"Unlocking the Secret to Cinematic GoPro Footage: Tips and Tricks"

So that was a super fun shoot, and there's a few things going on here. You gotta remember that GoPros have come a long way. So if you're sitting on a GoPro Hero 1, 2, 3, or 4, then you may wanna consider upgrading to the 9, 10, or 11 or beyond, because now they shoot with high frame rates in 4K and 5K, which in the past, you would have to have some very expensive cinema camera rigs. They'd be huge, they'd be heavy, and you wouldn't wanna put them in the situations that you're putting the GoPro. You also now have professional controls, so you can get that cinematic look and you'll be able to control your light. And you control your light by controlling your ISO, your shutter speed, and your aperture.
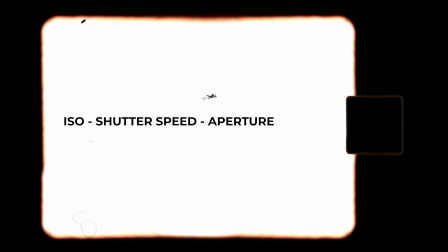236s
Now on the GoPros, it has a fixed aperture, so all you have to worry about is your ISO and your shutter speed.
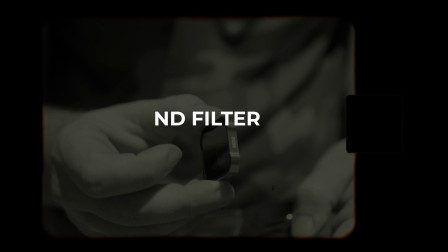241s
And to control your shutter speed, you use something called an ND filter.
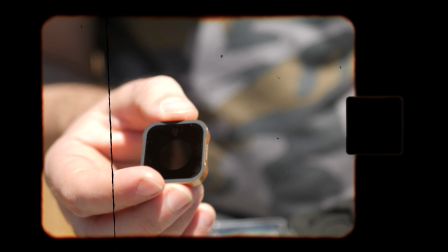248s
Now that is the main secret to getting cinematic footage with a GoPro,
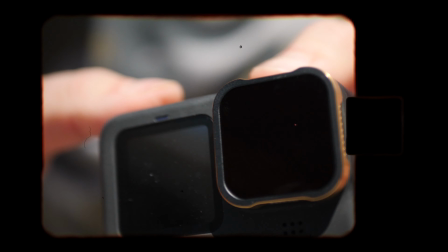253s
is controlling your shutter speed, getting that natural looking motion blur. And to do that, like I said, use an ND filter, because most of the time you're using a GoPro out in the sunlight and you want good light with a GoPro.
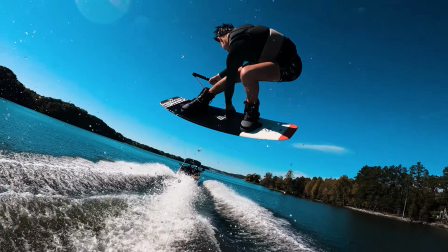266s
They're not the best in low light. They're not terrible, but they're not the best. But typically without an ND filter, you're gonna be doing what's called overcranking. And that's where you have way higher shutter speed than you should for the frame rate that you're shooting. And the general rule of thumb is that you always want to be double your frame rate.
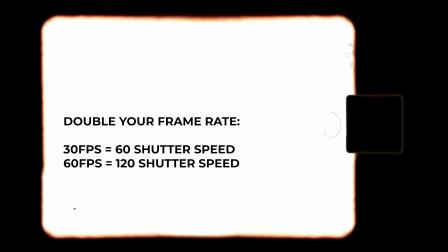286s
So if you're shooting at 60 frames per second, you want to have a shutter speed of 1/120.
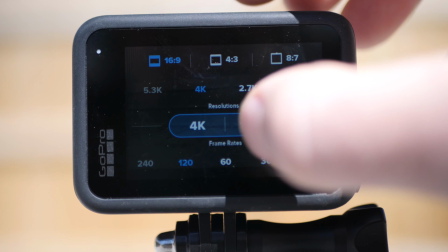291s
But sometimes if you set that and you're out in broad daylight, it's going to be way too bright and blown out.
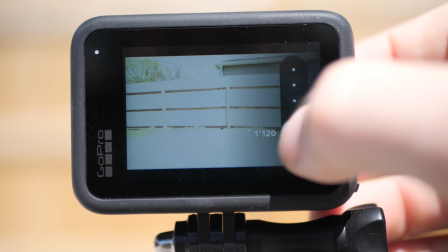296s
So to fix that, you can control the amount of light that hits your sensor by using an ND filter.
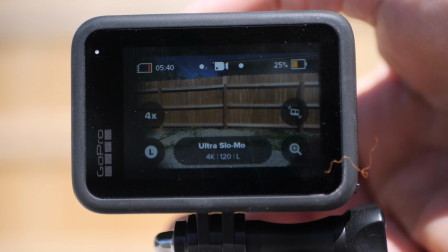301s
And this allows you to slow that shutter speed down to the right speed,
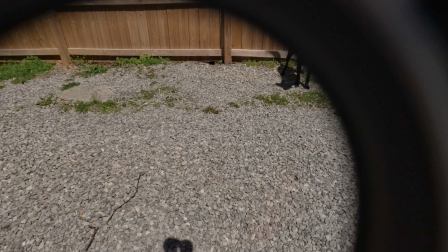305s
which will give your footage that more cinematic look and help reduce the infamous GoPro jello effect,
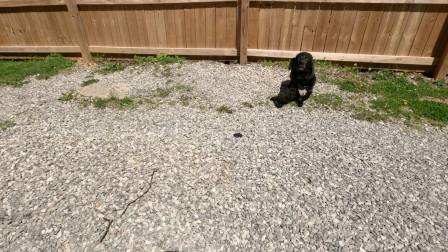311s
or just that stuttery look that you get with high shutter speeds.
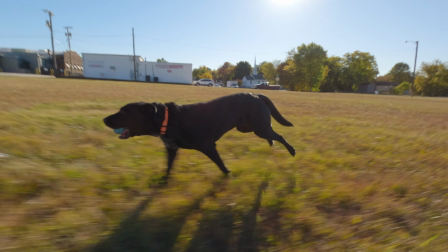316s
So by using an ND filter, you can slow your shutter speed down and create that smooth,
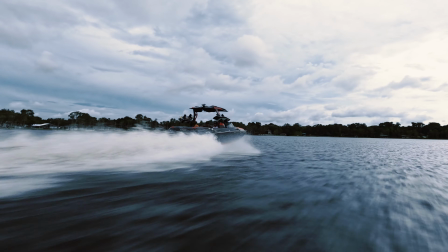321s
more professional looking footage with more natural looking motion blur. Check out some of these test shots that I did side by side, the GoPro Hero 10 and the Hero 11,
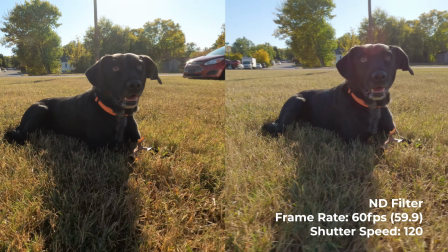330s
and the Hero 11 with the ND filter and the shutter speed set manually at double the frame rate.
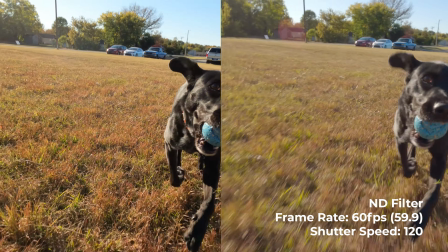335s
And at any moment you pause, you can see a motion blur in the one that the ND filter is on, giving it a more professional look.
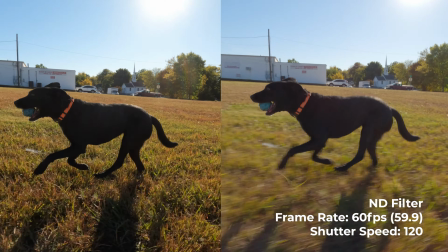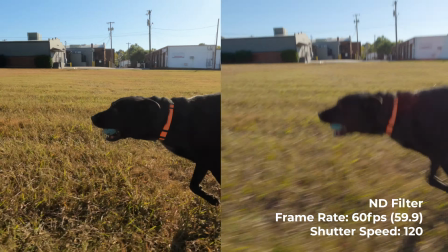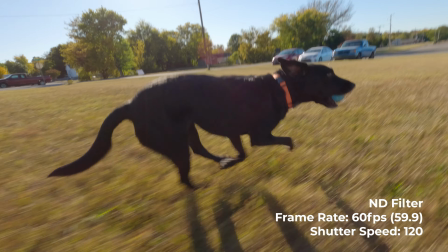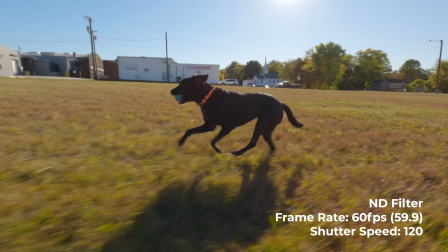So that's the look that you're going for. That's the look that I think really differentiates kind of amateur versus pro, and that's a ticket.
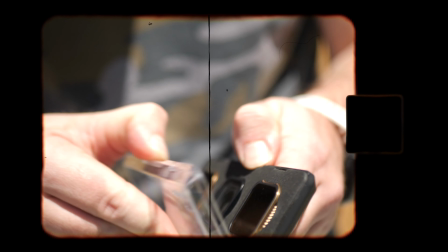397s
Now, when you're using an ND filter with your GoPro, make sure to use the right one for the lighting conditions that you're shooting in and adjust your camera's settings accordingly.
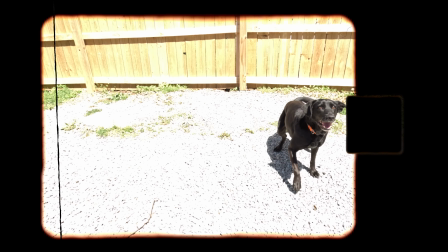406s
With a little bit of practice, you'll be able to create smooth cinematic footage and take your videos to the next level.
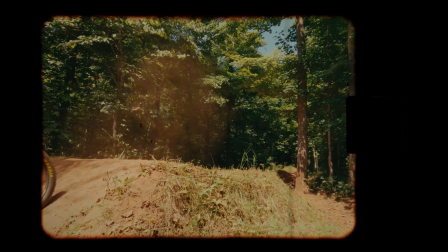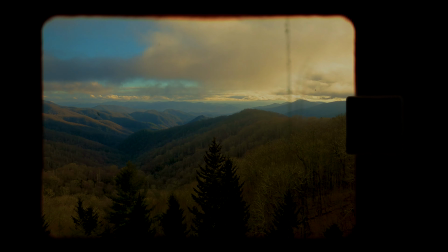And a little bonus tip for you guys is to capitalize on what GoPros are strong at. They're really good action cameras made for action shots and for filming environments that you wouldn't want to risk damaging your more expensive camera.
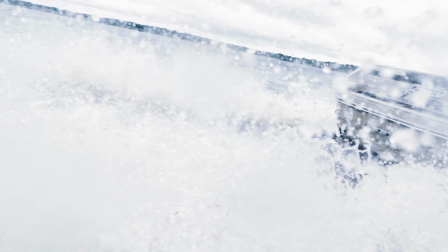440s
So put them in those situations.